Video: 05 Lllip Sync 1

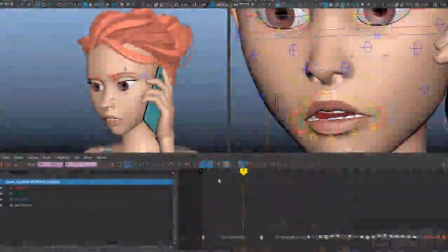41:11 One of the simplest ways I can add a little bit of keep alive to the beginning is just to have the jaw open slightly or close slightly to suggest breathing,
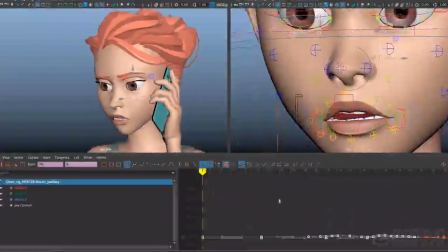41:20 like an inhale or an anticipation to the dialogue. I think at the beginning of the animation, I'll just have the jaw closed a little bit more.
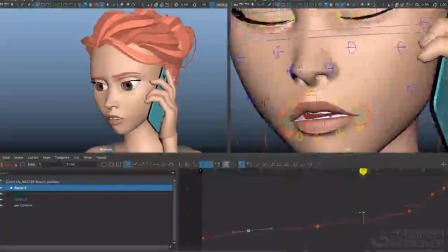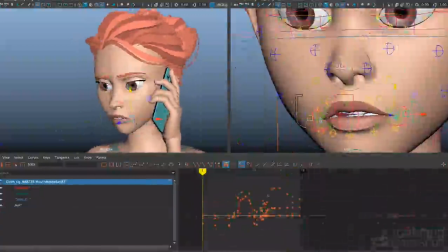41:36 And I can add a little bit of movement to the corners as well.
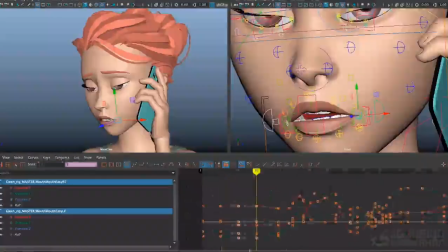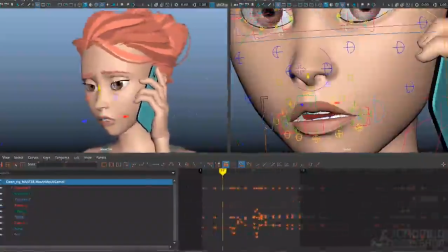41:45 And maybe a bit to the top lip.
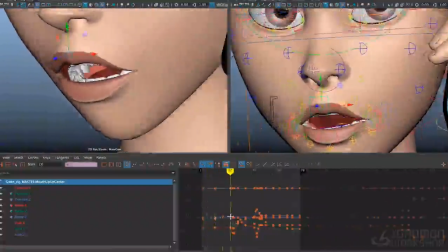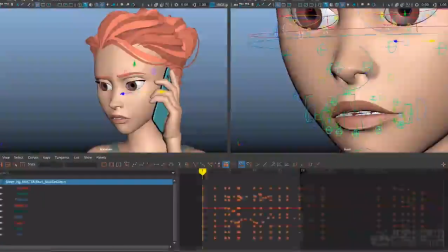41:58 Now I'm going to go ahead and reduce the movement on the jaw rotation here, or the lower face rotation here, to mitigate the upper teeth moving. And I'm going to do that by toning down the Z rotation on this control and then
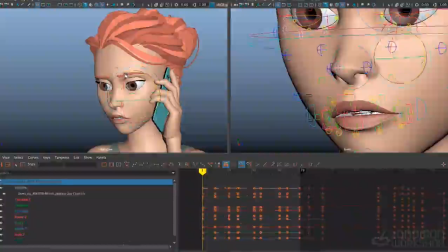42:14 adding a little bit of X translation to the jaw itself. Hopefully that won't mess up the posing in the corners of my mouth too much. So we'll be looking at Z rotate and X translates.
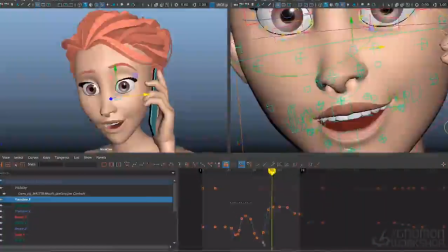42:30 First I'll do the scaling down here on the rotation. And then I'm going to copy paste that onto the X translate of the jaw. It's probably going to be too much, but we'll see. Yeah, the translate's very sensitive there, so I'm going to need to scale that down.
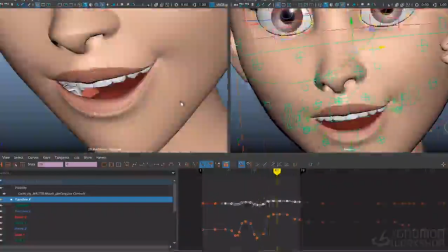42:50 It's working pretty well. And I just want to see the arc on the chin.
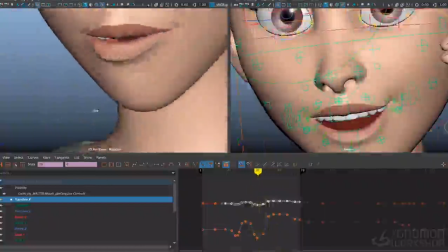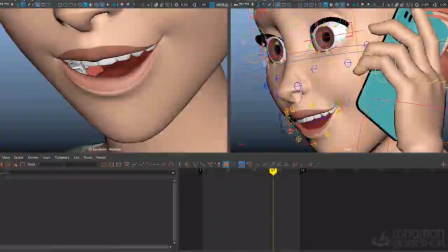42:59 And now for a little bit of tongue animation. Tongue is most important on consonants like THs for th and the, and for Ls,
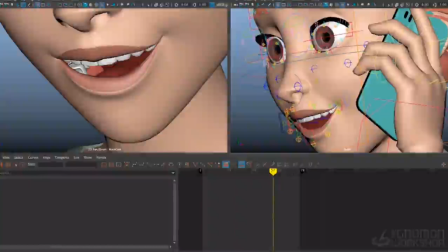43:12 with certain accents for languages that roll their Rs or their Ls, you probably want to see the tongue there. And then for anytime there's a D, N, or T sound, if the mouth is open enough, you want to see that tongue coming up to the roof of the mouth.
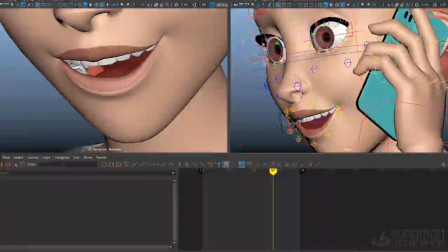43:28 For the TH sound, you can actually have the tongue come out between the teeth. It doesn't always have to. Sometimes you can just touch it there, but I like to see a little bit of the tip of that tongue come through. Now, technically for the T in taking, the tongue would touch the top of the mouth,
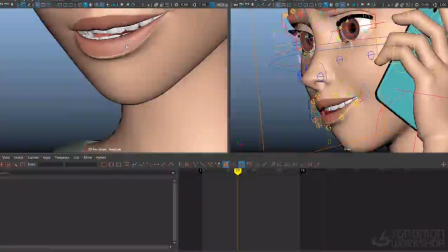43:42 but I don't think we're ever going to see that here, especially once it gets lit, so I'm not going to bother with that.
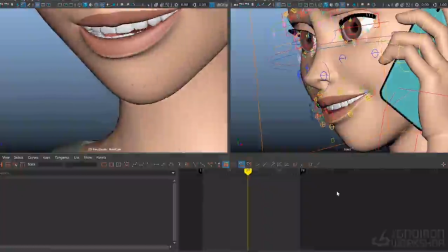43:49 So right here on 37, I feel like is where we're going to see the tongue. So I am just going to key those there, and I generally animate the tongue on 2s.
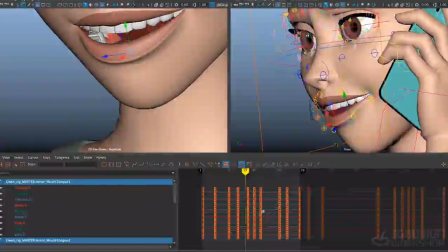44:02 I don't get too fancy with it. I don't like to see too much overlap in the tongue. Otherwise it starts to feel floppy like a dog's tongue. So I tend to keep the animation pretty tight and pretty simple and direct. So I'll break it down 2 frames before,
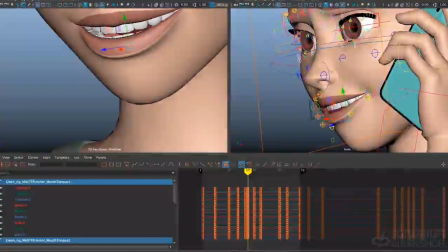44:16 and then I'll go to the frame where I want to see the tongue contact and start to work here.
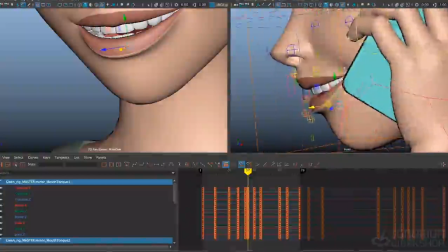44:22 Since her mouth isn't very far open, I may try out looking at it in wireframe mode here.
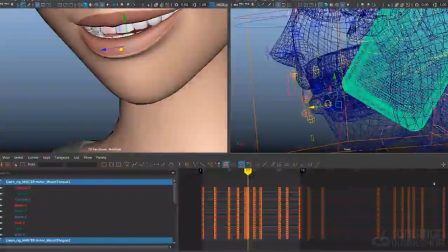44:28 There we go. And I'll just grab the tip of the tongue, pull that out there, and maybe I'll give it a little bit of rotation there. And like anything in the mouth, we want to hold it for at least 2 frames to make sure it reads.
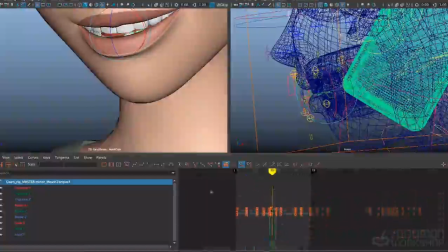44:42 So I'm just going to hold that there And probably just animating the tip of the tongue is enough, given that it's all we're going to see. If the mouth were open more, I might go ahead and fiddle with the rest of the tongue as well, but in this case, I think just grabbing the tip of the tongue will be fine.
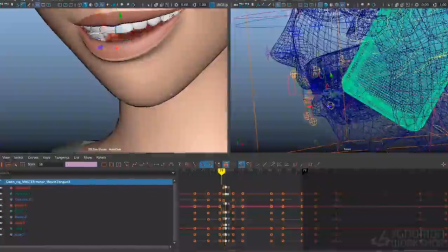44:58 Give it a little bit of keep alive, so it's not exactly the same on both of these frames.
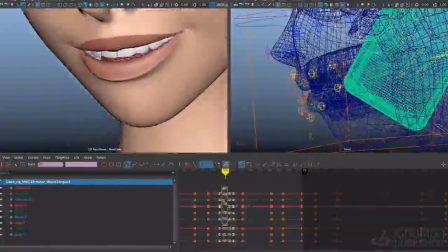45:03 And then I'll have it return to its rest position 2 frames later. The tongue kind of disappears in 1 frame there, so I'm going to go ahead and just ease it out a bit more just so we don't get that tongue flashing quite so much. We'll give it a little bit of ease out from that extended pose. And then same thing on the way in.
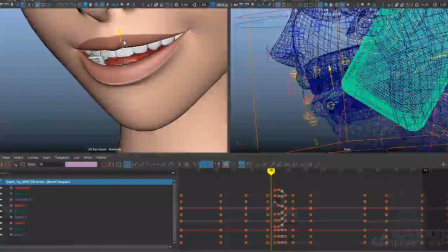45:27 I just want to see that tongue coming in a little bit, so I'll just favor that pose.
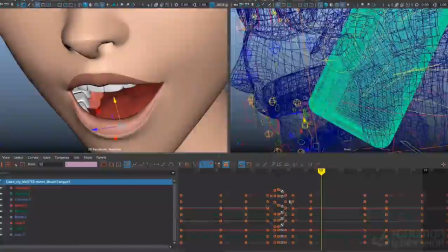45:36 Now, beyond that, in addition to the dialogue, you can consider the tongue as part of the expression, part of your posing language for the character. So I might decide that I want to put the rest tongue into something a little bit more appealing.
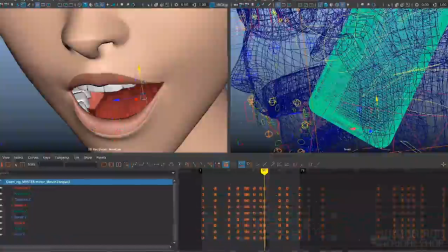45:51 So let's try just selecting the base of the tongue, and then maybe I'll rotate or translate the tip down a little bit. I just want to get kind of a rounder, softer shape to fill up the mouth here.
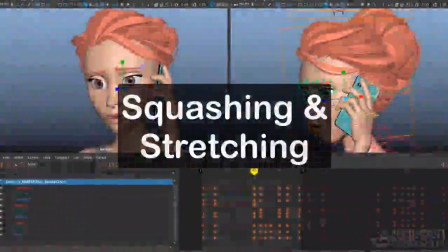46:05 Now I'd like to loosen up the top of the head a little bit, especially on far.
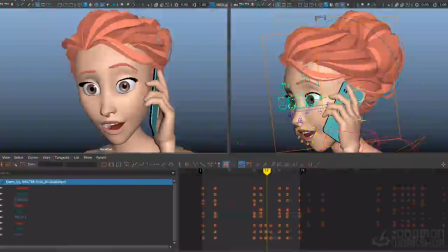46:15 Originally I was planning on just doing some scaling, some local scaling on the top half of her head here. Maybe scale a little higher like that, and squash in a little bit there just to preserve the volume.
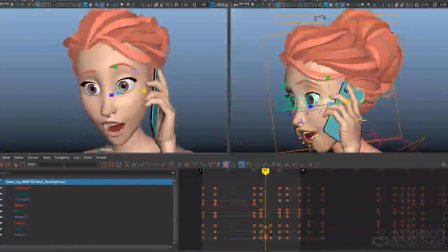46:32 The problem is I feel like it's moving the top of her hair around too much.
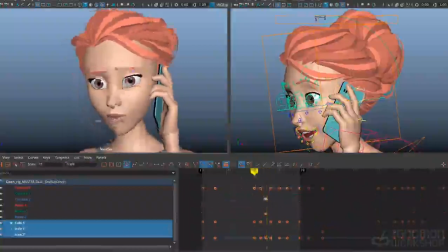46:38 Even if I tone it way back, I just noticed too much extra movement up in the top of the head here.
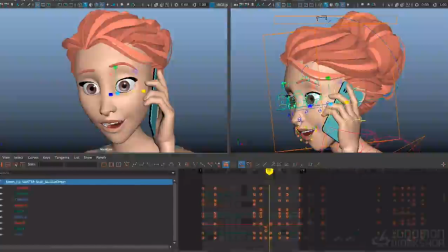46:44 So instead of that, I think I will just play with the scaling on the features themselves. The eyes and the brows are basically what I want to see squash and stretch. So I'm going to go first to the eyes and the eye sockets here.
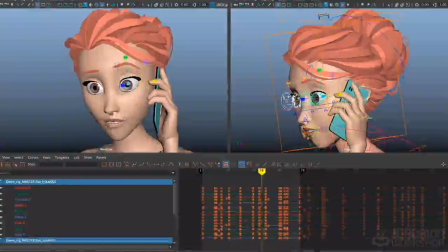47:00 And I want to stretch the eyes and the brows in opposition to the mouth here on far. For the ah here, I'm going to just scale in, Y scale, and maybe I'll just reduce the X scale a little bit.
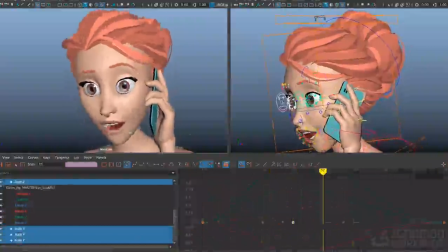47:20 It's pretty subtle. Let's see if I can push that further. It might be a little bit too far. I noticed the iris is starting to get elongated, so they look like ovals instead of circles, so let's just take that back a bit. Maybe I'll reduce the X scale.
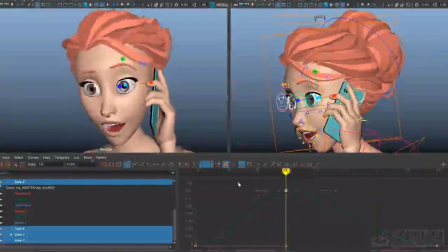47:40 Okay, so that gives me kind of a nice stretch going on there. And I'm going to do the same for the brows.
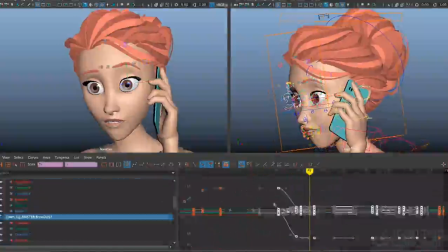47:48 I think it's just the Y translates we're going to look at here.
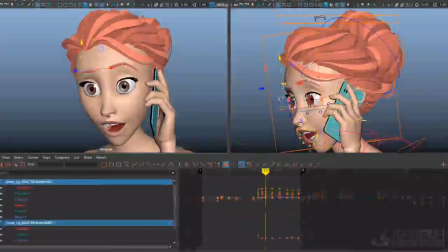47:54 And let's just pull those up a bit.
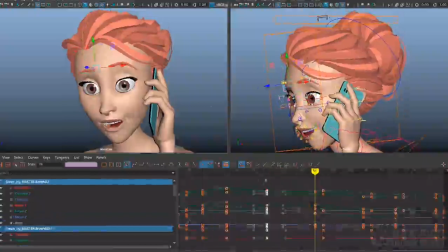47:59 And I'll pull the mids up a little bit further, just so everything's not moving perfectly locked. That feels pretty good. And here's an updated play blast.
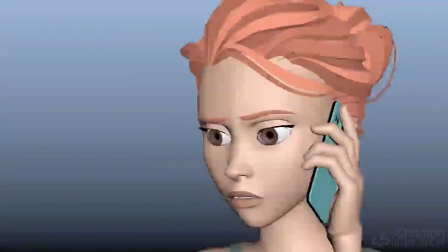48:14 Are we taking this too far? Are we taking this too far?
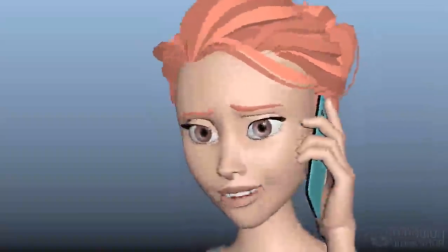48:20 Alright, I think this is working pretty well. Maybe the squash and stretch on the eyes here is a little too much.
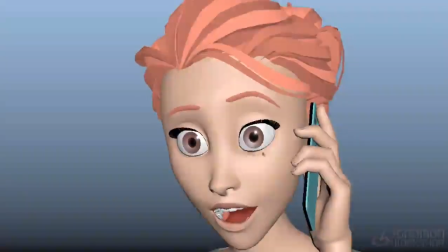48:28 I mostly notice the bottom line of the eyes here traveling down a lot. Maybe I can counter that by translating the eyes up a little bit. We'll see. It's always hard to judge these things out of context, and I still have some polish to do on the rest of the body before that's done.
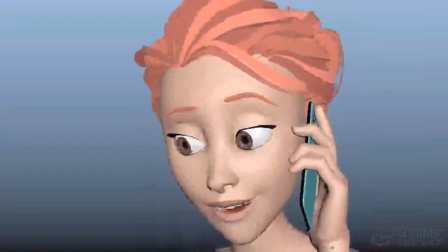48:45 So I think I'll probably just leave it there for now and then look at the whole thing overall. At this point, I'm going to go ahead with the rest of the animation and do the lip sync, and then I will talk about any interesting or important areas of that I think you should know about, and then we'll start wrapping the shot up.